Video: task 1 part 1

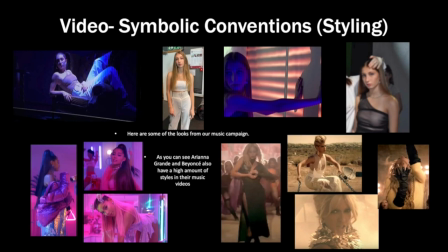I also used a variety of makeup looks, but I wanted it to look natural to convey a message of natural beauty to our audience, which is very inspiring to young teenage girls. Here are lots of pictures of the costume and makeup, including behind the scenes footage.
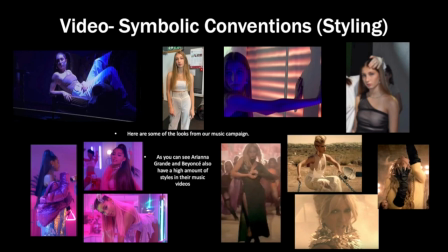Ariana Grande's music video shows a variety of styles, so we thought this is something we should also do to create an impactful style image. This high amount of look is also seen in one of Beyonce's music videos, which is based around themes of girl power.
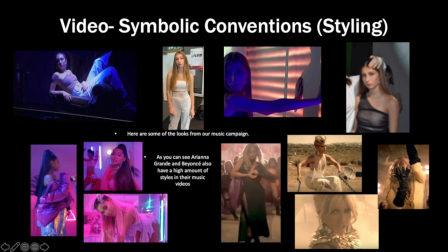Her outfit seems stylish and dominant to the audience. This is something we really wanted to replicate.
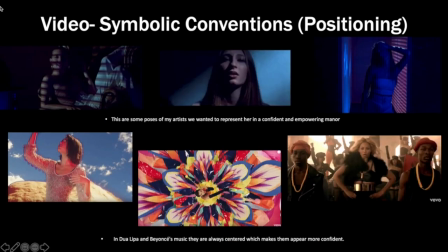In our sets, we really tried to organise positioning centred to the audience's view. Our set of her in the corridor shows her standing. Here she looks very confident. This also appears in our set where she is sitting in a chair.
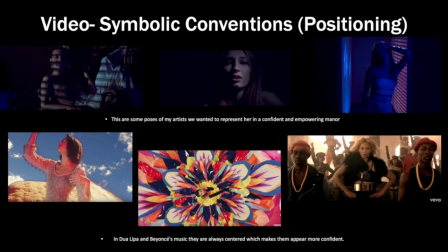We sat her in the seat in quite a confident and relaxed way to make our artist seem like she's quite cool to our audience, and that also shows that our artist Riley feels like performing as a second home to her due to the fact she's comfortable. This gives quite a genuine impression of her to our audience.
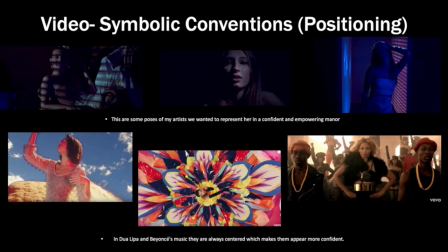In Beyonce's music video, as it is about female power, she is mainly constantly centred the stage for the video. This is very similar to Dua Lipa's music video.
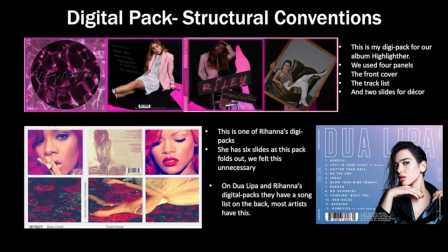When looking at the structural elements of my digital pack, we stuck to a pretty conventional layout. The digital pack has 4 sides. We did this as it is her first album, so it made more sense. Rihanna's digital pack has 6 sides as it folds out into bigger.
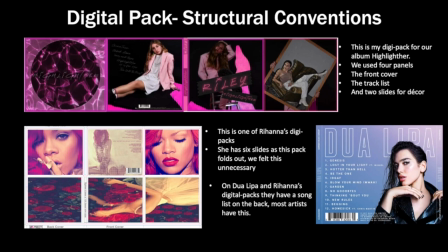Artists sometimes do this so fans can have a poster, but as this was the first album, we didn't think this was necessary. We also included conventions such as a spine, similar to most artists' album, as this is essential in the structure of a digipack. When making the digipack, we had to research the dimensions and the panels.
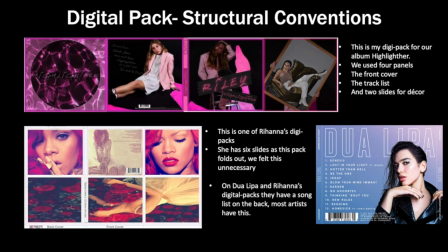For example, what was going to go on each panel, like the song list, which we noticed was on pretty much every artist's digipack. Even though Rihanna uses 6 panels, we found it more common in the genre of pop to have 4 panels, especially for smaller artists.
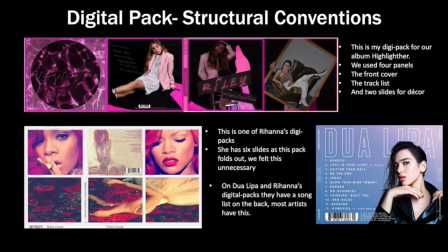Overall, the structure really allowed us to create a professional-looking digipack, making the product more appealing to our target audience.
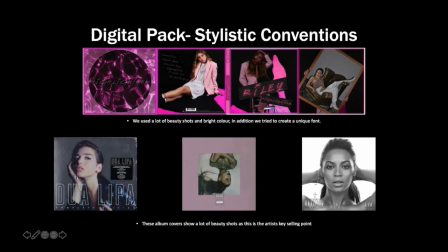When looking at the stylistic elements of Dua Lipa and Ariana Grande and Beyoncé's digipack covers, they have a really unique use of fonts, and this gives their albums quite a big sense of individuality in a very crowded market.
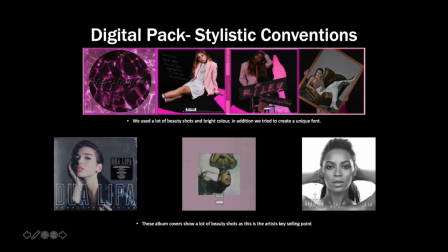We went for a fun and bright font to suit our artist's playful personality, and we also wanted something that would stand out. The use of bright pink also correlates to our website and suits what our target audience of teenage girls like.
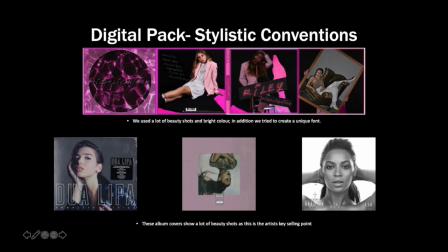This font was made on an app called InLight. We used a variety of beauty shots to highlight the selling point of our artists. This is visible in many female solo artist campaigns. Our digital pack also displays our artist's personality through these pictures,
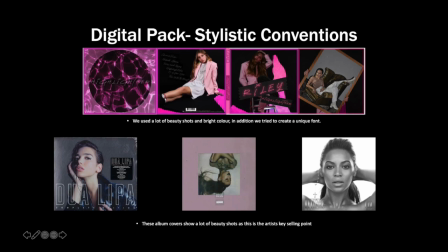which gives the audience a better sense of her and her overall star image, creating another selling point.
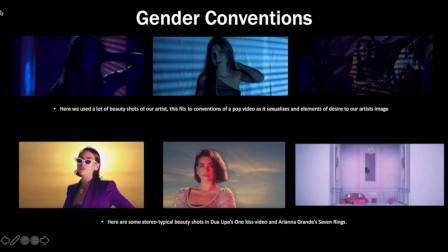Throughout our music campaign, we did fit to stereotypical gender conventions of female pop artists. We used many beauty shots to make our artists look attractive. This helped us create a sense of aspiration to her fans, and as in the way they want to be like her.
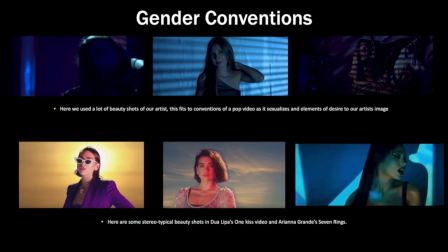I've put in some examples of these beauty shots in videos by Dua Lipa and Ariana Grande.
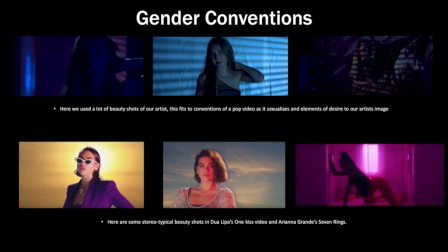We also sexualised our artists slightly to correlate with the meaning of our song. This allowed us to create desirable elements to her personality and also embraces current matters of femininity, girl power and openness.
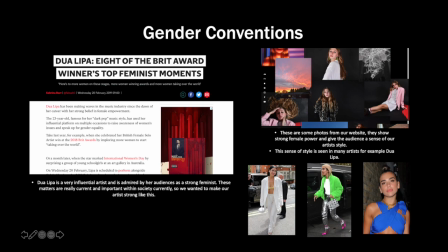Dua Lipa is a very big advocate for matters of feminism. We thought this was an important part of our campaign, as our artist will come across as an aspirational figure to her audience.